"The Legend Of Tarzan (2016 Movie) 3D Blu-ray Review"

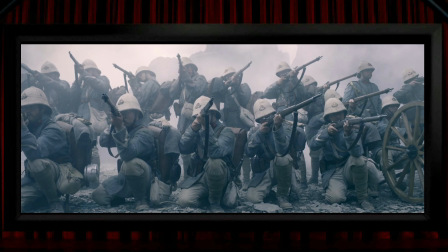(4:02)
And my favourite shot of guns also has them kept in positive parallax, so not popping out, but it's a really nice view where, a bit like those clouds earlier, they're creating lines pointing back into the distance, and they help the 3D to create a really good feeling of depth. Something I've always moaned about every time a film does it is the binocular shot.
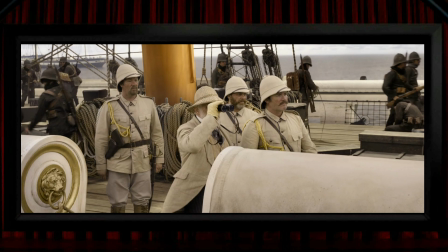(4:20)
I kind of can't not mention it now, even though there's no real point, but here some are,
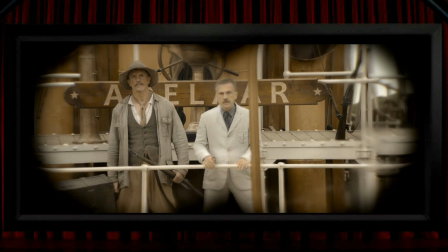(4:25)
and unsurprisingly, this film does it wrong, just like virtually every other film.
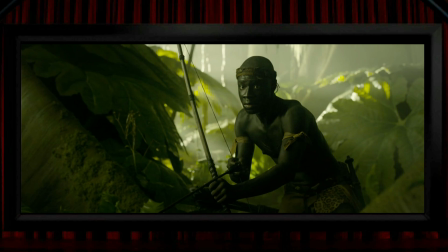(4:30)
Here's a bit where it feels like they completely forgot they were making a 3D film, that's assuming they ever knew they were in the first place, where the framing of this chap's bow and arrow isn't really done with any consideration of 3D at all, or another bit where some precious stones are being held out, and I'd have thought this would have been filmed at a slightly different angle,
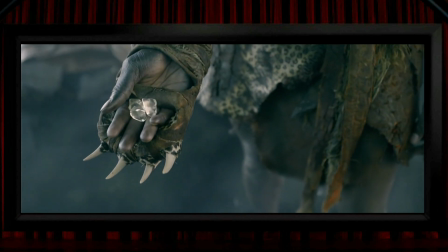(4:48)
with his hand higher up and kept within the frame if 3D had been thought to be important.
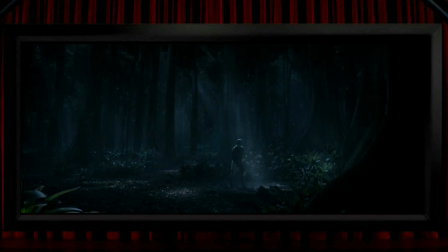(4:52)
The jungle itself is quite rightly one of the stars of the show, and the 3D clearly does add to the atmosphere of the place, with views having quite a bit of depth to them, and they're very nicely photographed too. It's not in-your-face 3D, but it's certainly pleasing enough.
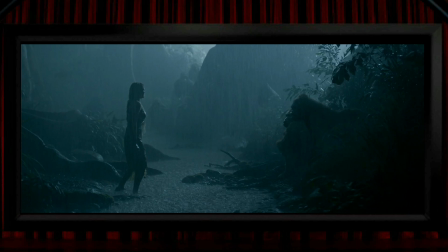(5:07)
So there's certainly some pleasant 3D going on here, although I do think that none of it is going to dazzle anyone, and I wouldn't say it ever really offers up anything in the way of 3D demo material,
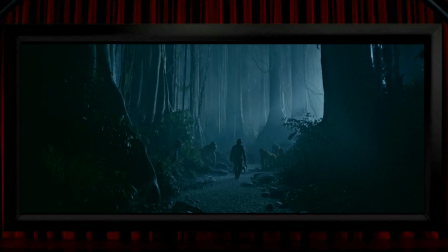(5:17)
and this is probably a title that few, if any, 3D fans would cite as being up there with the best. It all works, and it's obviously all in 3D, but it never exactly amazes you. Some of the moments when it's at its most effective, I think, include the usual winning 3D views, and looking down on someone climbing a ladder is always one of those.
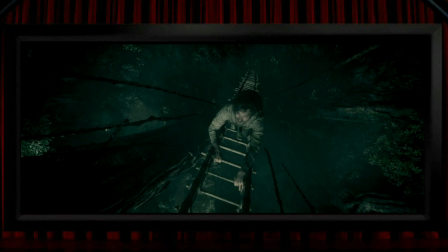(5:36)
So this is a really good shot with plenty of depth, but I think it suddenly looks even better when some lightning hits the scene, which makes the 3D that bit more apparent.
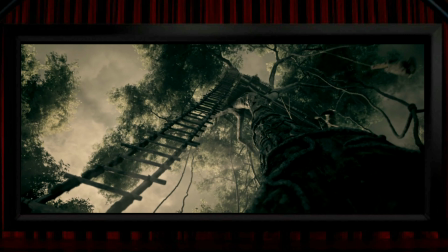(5:44)
Or there's a view up the ladder too, this one's stretching a long way back into the screen,
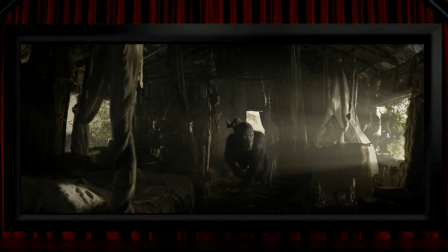(5:48)
and this is the ladder that leads to the treehouse, where the composition of the set is great for 3D. There's a lot of set design going on in there, nice and detailed, and I think this is one of the film's best 3D locations. Like that view down the ladder, 3D films quite rightly love views looking down from a height,
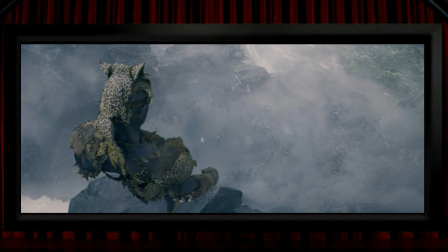(6:06)
like Leopard Man here, perched high up, or looking down from high up this tree.
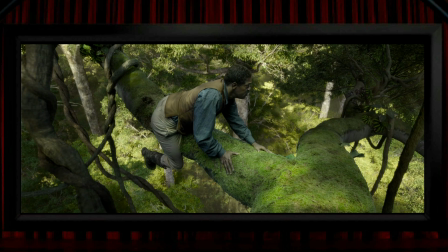(6:11)
These shots work well and they're very welcome, and whilst we're up a tree with Sam Jackson here, you can't help this shot bringing to mind a rather more successful 3D film.
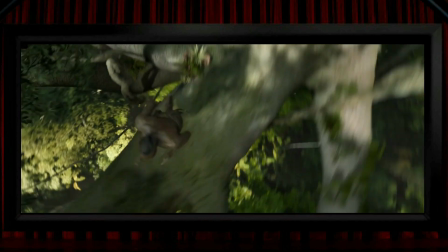(6:19)
This looks to me very reminiscent of Sam Worthington running across the boughs high up above a slightly more distant jungle,
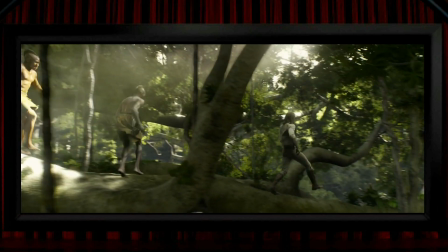(6:26)
where, as here and as ever, greedy and vile white guys went to exploit the assets of the indigenous tribe.
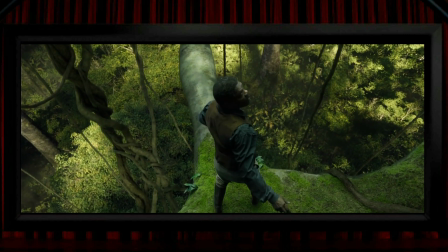(6:33)
The 3D here might not be as impressive as Avatar's, but I think it's still perfectly serviceable and it helps to sell the shot.
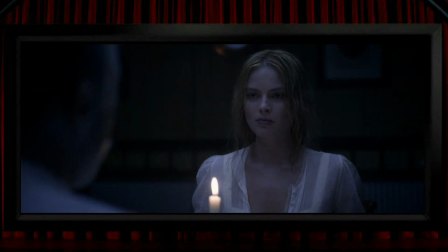(6:40)
And whilst I'm making comparisons to other 3D films, there was a shot in Guy Ritchie's King Arthur where a candle sat in front of Jude Law, and because it was the foremost thing in the frame, the way it was placed into its correct 3D space drew attention to it in what I thought was an almost comical way.
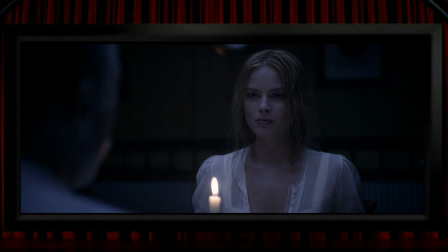(6:55)
But here, where there's a similar sized candle placed in front of Margot Robbie, because we're looking over Christoph Waltz's shoulder, it sits in a much more natural space somewhere around the screen level, and it doesn't draw attention to itself at all.
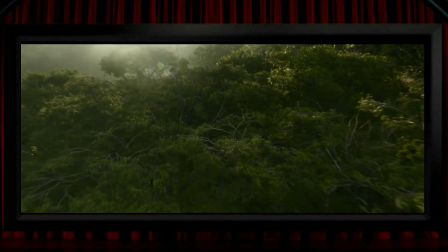(7:09)
Or here's another comparison. The 3D Tomb Raider had a shot where the camera moved across the treetops before dropping down through them,
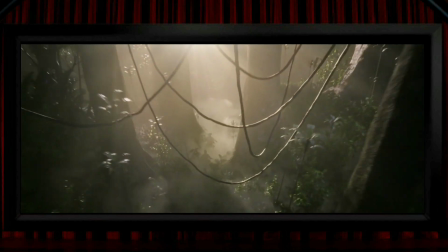(7:17)
exactly like this one, all the way to ground level, and the 3D works well here.
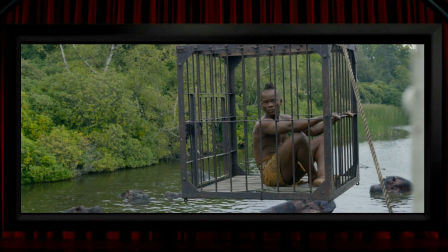(7:22)
There are quite a few compositions that make for good 3D views, like this fella suspended in a cage,
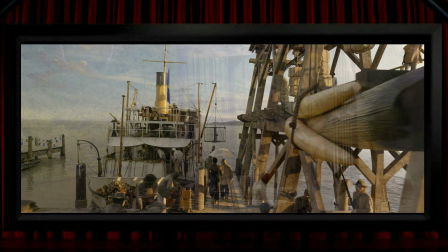(7:27)
dangling in 3D space, or looking at the boat here as the camera moves on past that big structure on the right.
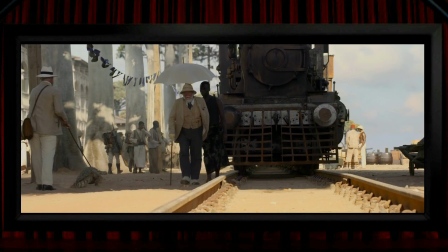(7:33)
There's a not especially brilliant view a short way down some railway tracks, which maybe isn't really far enough to be a super deep railway line shot anyway, but that kind of doesn't matter, as you probably find yourself paying more attention to the somewhat odd sight of that well-dressed gentleman on the left there taking a crocodile for a walk.
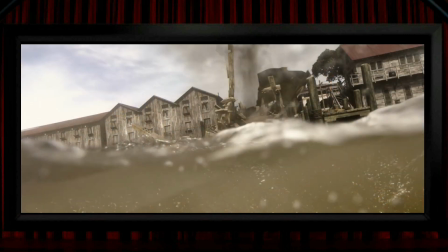(7:50)
There's one of those nice moments where the camera's half in and half out of the water, which for some reason naturally lends itself to make for a good 3D view.
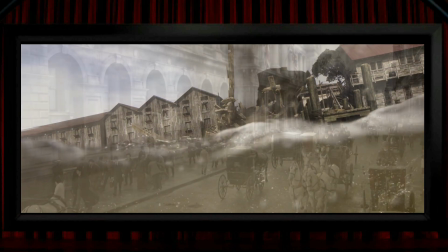(7:58)
Out of Africa, there's a very nice view down a London street, which stretches a good way back,
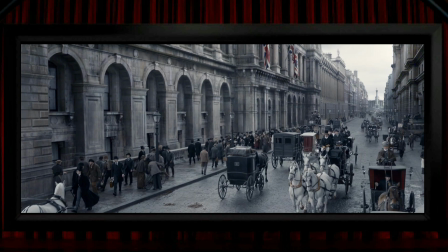(8:04)
and I thought it was very reminiscent of those Victorian stereo photos of the capital, albeit this time in colour and beautiful widescreen.
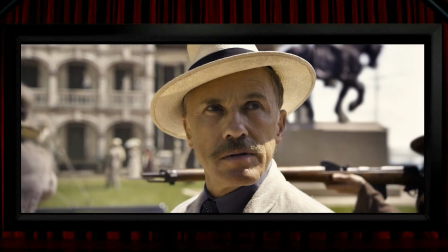(8:11)
The film uses the zoom dolly effect, which we've seen look incredibly effective in a few 3D films. It actually uses 3 zoom dolly shots in a row, the reverse angle on Christoph Waltz,
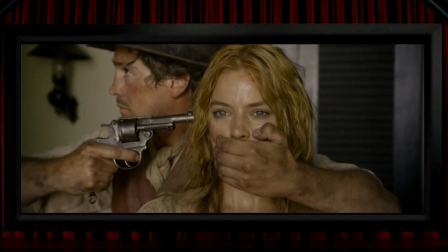(8:22)
and then closer in on Margot Robbie, with the background falling away in one of them and coming closer in another. Whichever way around, it's a camera technique that screams drama at you, and it's quite good here in 3D, although definitely not the best example that I've seen.
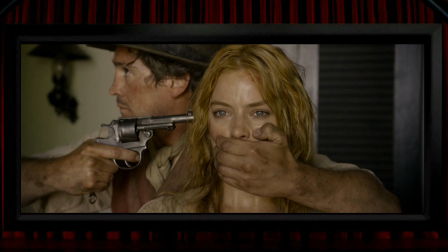(8:37)
There's a sequence that reminds me of another filmmaker, and not necessarily in a good way, and that's Michael Bay, when the director of this film, David Yates, sets aside what for the most part have been those nice and steady camera moves,
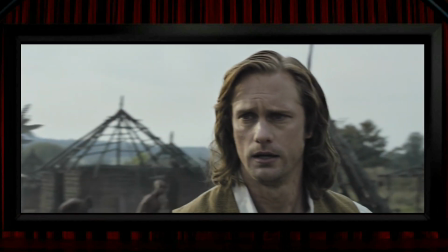(8:50)
and he does the Bay thing of swirling the camera around the actors until everyone's dizzy.
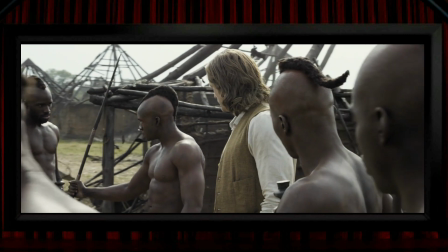(8:54)
I mention this not because it offers an especially impressive 3D view, but because it's actually an accidental example of a completely different type of 3D,
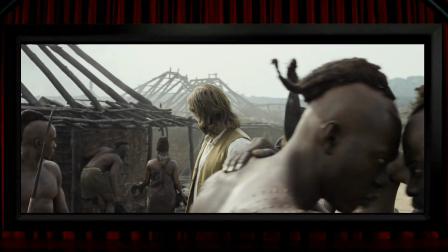(9:02)
and that's the pull flick effect, which relies on camera movements like this.
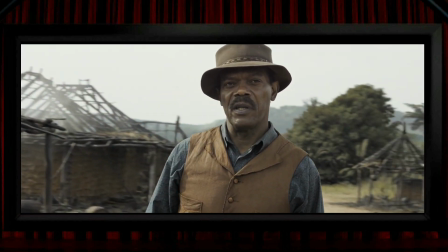(9:07)
It works by covering one eye with a dark lens, which I think takes advantage of the fact that your brain takes a fraction of a second longer to process a darker image,
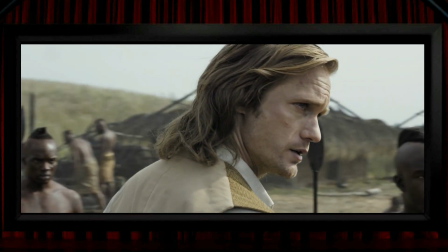(9:15)
so an occasionally effective 3D view can be created, as long as that lateral movement continues.
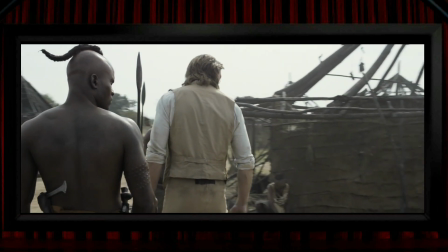(9:22)
I could be misremembering this, but I vaguely recall the BBC broadcasting a fairly terrible slice of Doctor Who about 30 years ago,
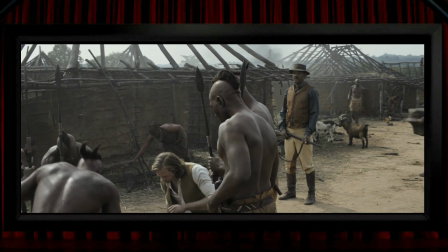(9:30)
using this technique.
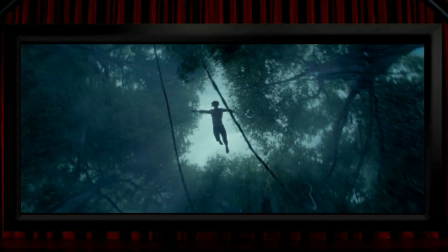(9:31)
We don't see as much of Tarzan swinging through the trees as you might expect, but when we do, it's done in a dynamic post-Spider-Man sort of style,
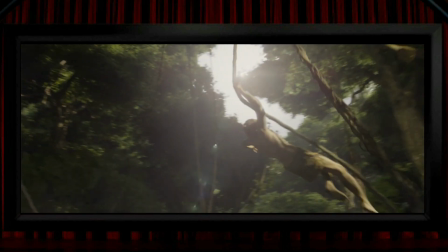(9:40)
but he never comes obviously out of the screen whilst doing it in a way that I don't think would have been particularly unreasonable to expect,
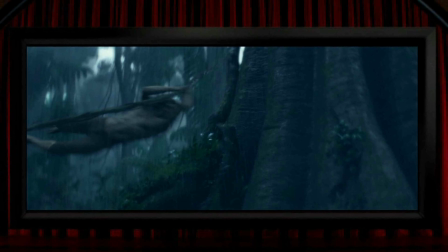(9:46)
even if it would have been rather obvious. So a very quick word about the film itself. I like this film quite a bit, and one reason for that is because it plays, to me, as a sort of semi-sequel to a film that I love,
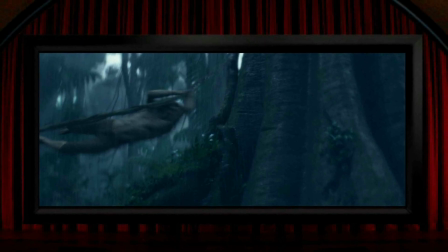(9:59)
although even that one isn't all that fondly remembered by most people either. And that's a film with the same title as this one, albeit buried within a much longer title,
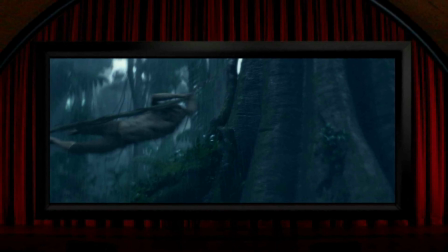(10:08)
which is the mid-80s film Greystoke, The Legend of Tarzan, Lord of the Apes. That was a film that most Tarzan fans were annoyed by,
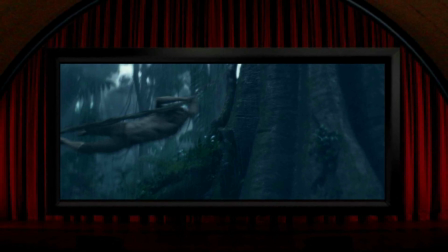(10:17)
as it was much more an exploration of his relationship with his grandfather and his birthright, with a quite limited amount of jungle action.
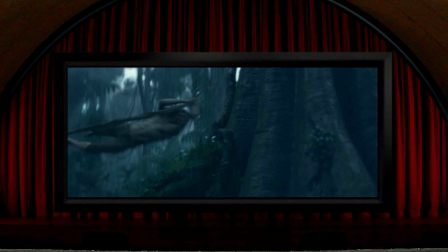(10:25)
But this film has a similar tone and look and feel to it, especially the flashbacks to his first days in Africa,
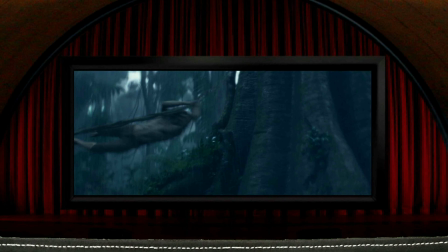(10:32)
which play out just like the ones in Greystoke, and it makes up for Greystoke's lack of jungle story.
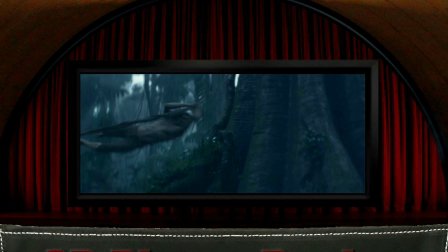(10:37)
Anyway, I think they would work well together as a double bill. It's interesting maybe that this film isn't really an origin story.
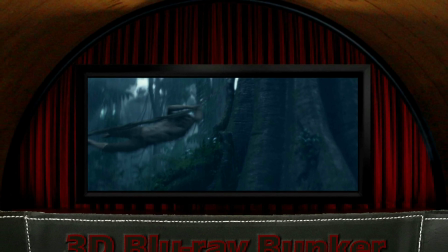(10:44)
There are some flashbacks, but it begins with Tarzan in England having assumed his position as Lord Greystoke long after he's returned from the jungle.
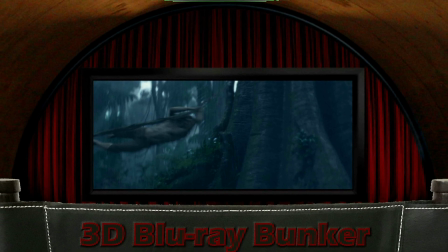(10:52)
So, like I said, it's a great looking film.
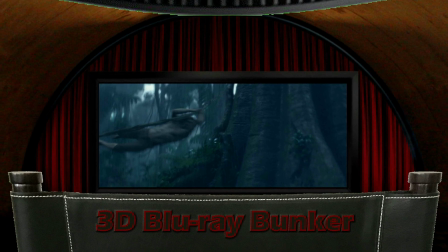(10:54)
The plot's about slave trading, so it presents a clear villain without any grey area, which Christoph Waltz can be obviously relied upon to do a good job of.
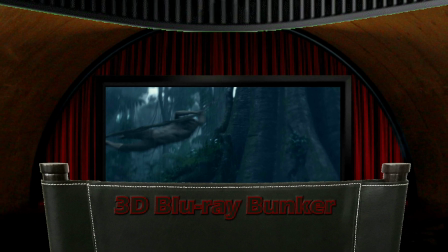(11:03)
There's a revenge story in there too, which I thought came to a good conclusion.
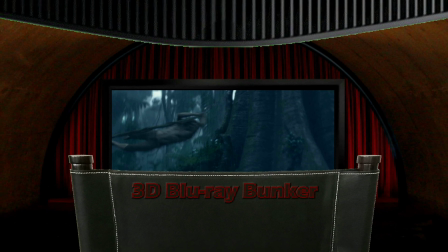(11:07)
There's an occasionally light-hearted feel to it, with some of the exchanges between Tarzan and Samuel L. Jackson's character.
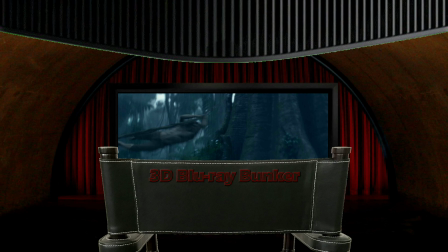(11:14)
But the film throws in not just one, but two jokes about oral sex,
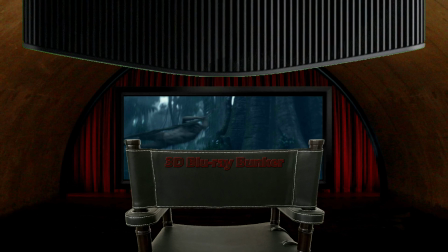(11:19)
which feel maybe a tiny bit out of place in the film, not in the jungle.
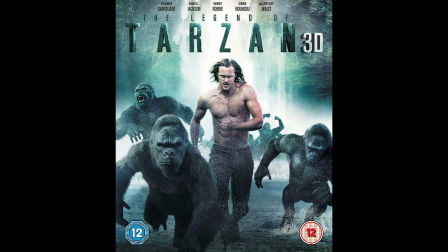(11:25)
I know some people thought Margot Robbie's Jane hit the wrong note, but I thought she fitted in well enough, and Sam Jackson and Jaimin Hunsu are good to see too. Alexander Skarsgard looked the part as Tarzan, but I don't think he had anything like the charisma that Christophe Lambert had in Greystoke.
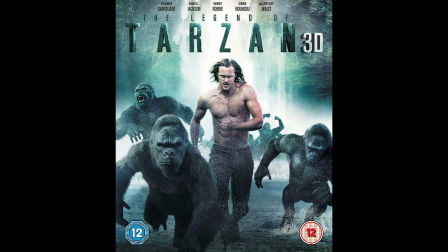(11:43)
And also, whilst the CG gorillas here are fine, I do think that Rick Baker's gorilla makeup in Greystoke 35 years ago was much more visceral and compelling. So it might not be a classic slice of 3D, but it's a solid enough conversion by Prime Focus, with nice enough moments to keep a lot of 3D fans happy.
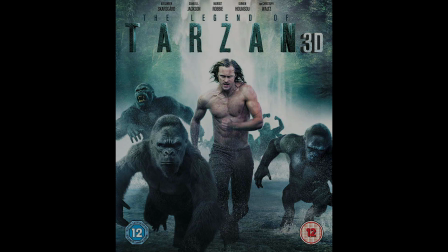(12:01)
So I hope you found this in some way useful, and if so, I hope you'll join me again soon for another 3D Blu-ray review.
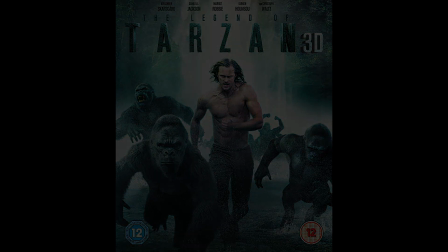(12:05)
Until then, thanks for looking on this one, cheers for now, bye bye.